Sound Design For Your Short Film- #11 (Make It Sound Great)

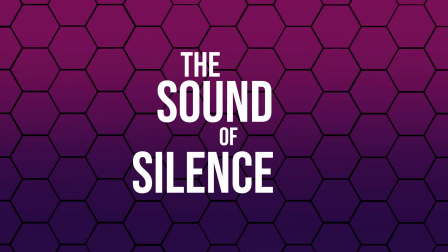[5:01]
The Sound of Silence. The Sound of Silence is a song, I believe, from some unknown band that none of you millennials have ever heard of. I'm kidding, I'm also a millennial, so... In films, silence is completely unnatural, like this.
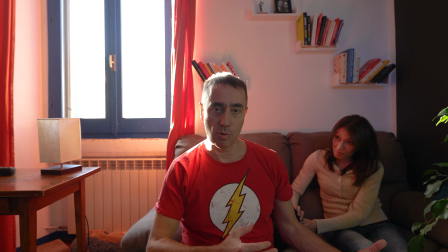[5:26]
Let's now make it a little less awkward by adding some ambient sounds.
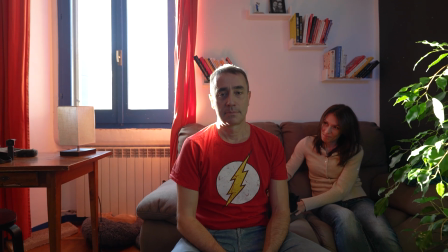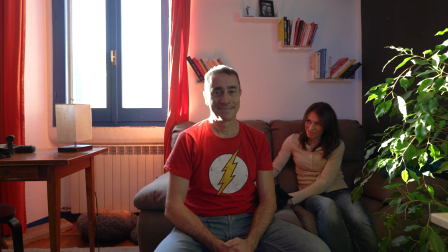That was probably not appropriate for the situation. Let's try another one. That's better, because I'm indoors and my windows are shut. I may want to treat this ambient sound to make it more natural.
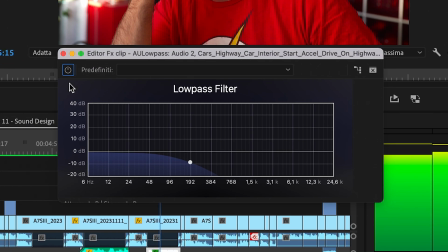[6:01]
I will use a filter to cut the higher frequencies to simulate the authentic sound you would get in this situation.
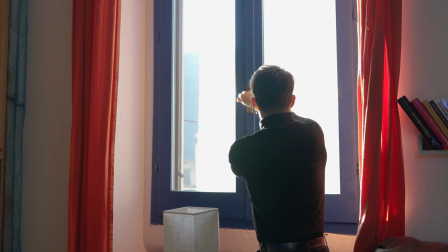[6:07]
Of course, if something happens, like someone decides to open the window, I want those high frequencies back. You get the point. Your scenes should never be silent, unless it's a deliberate choice.
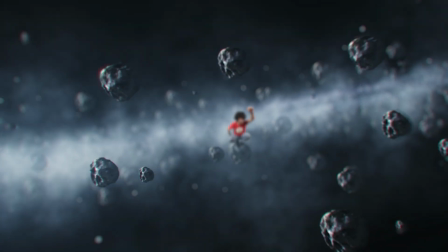[6:21]
For example, a sci-fi film and your character is in space. A character is actually deaf, and you want the audience to experience their reality.
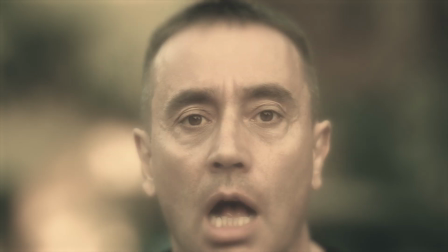[6:34]
Timing is everything. Let's watch this sequence from The Apology, where Sveva takes me to a parallel dimension to show me how she died.
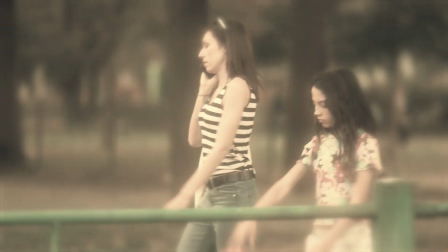[6:43]
I needed the sound of a basketball bouncing to enhance this scene, and I found a pretty good one.
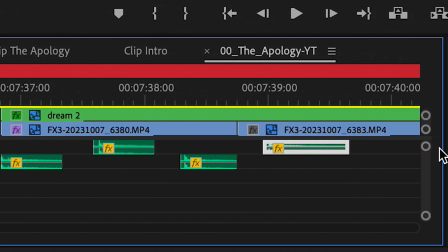[6:49]
If I hadn't timed each bounce at the exact frame in which the ball hit the pavement, it would have been fake like this.
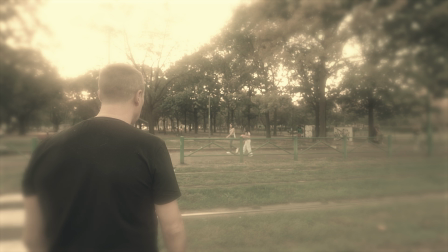[6:56]
You would immediately spot that something isn't right and be taken out of the moment, realizing you're watching a film, a bad one at that. The same would have been with these steps. When working with sound design, timing is everything.
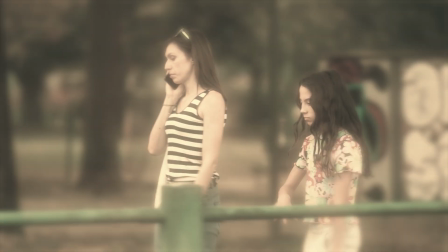[7:11]
Any synchronization mistake you make with your sounds will immediately ruin your audience's experience.
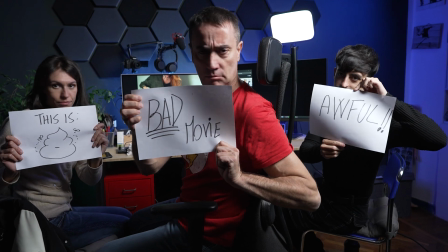[7:17]
They'll stop watching the film and say it was awful. This is how vital sound design is. This is the end, my friend. Guys, this is it. You just watched the last episode of this course, and I hope you all embrace the challenge of producing your first short film. Even if you have yet to gain filmmaking experience, I did the same thing a few years ago when I didn't even know how to turn my camera on.
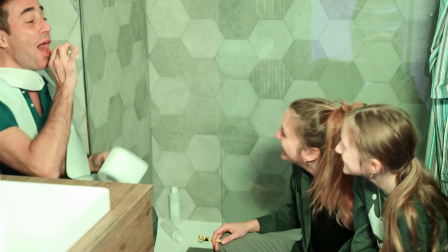[7:43]
I wish I had this information when I shot The Boy, although it was so much fun. Now is your turn to tell your story. Have fun, and put your name in the credits as the author, director, and actor. Let me know in the comments below if you need any of my help, or if you have feedback, advice, or just to share your creations. I can't wait to see what you make. And remember, if you don't tell your story, nobody else will. And even if they did, it'll never be as good as you telling your own story.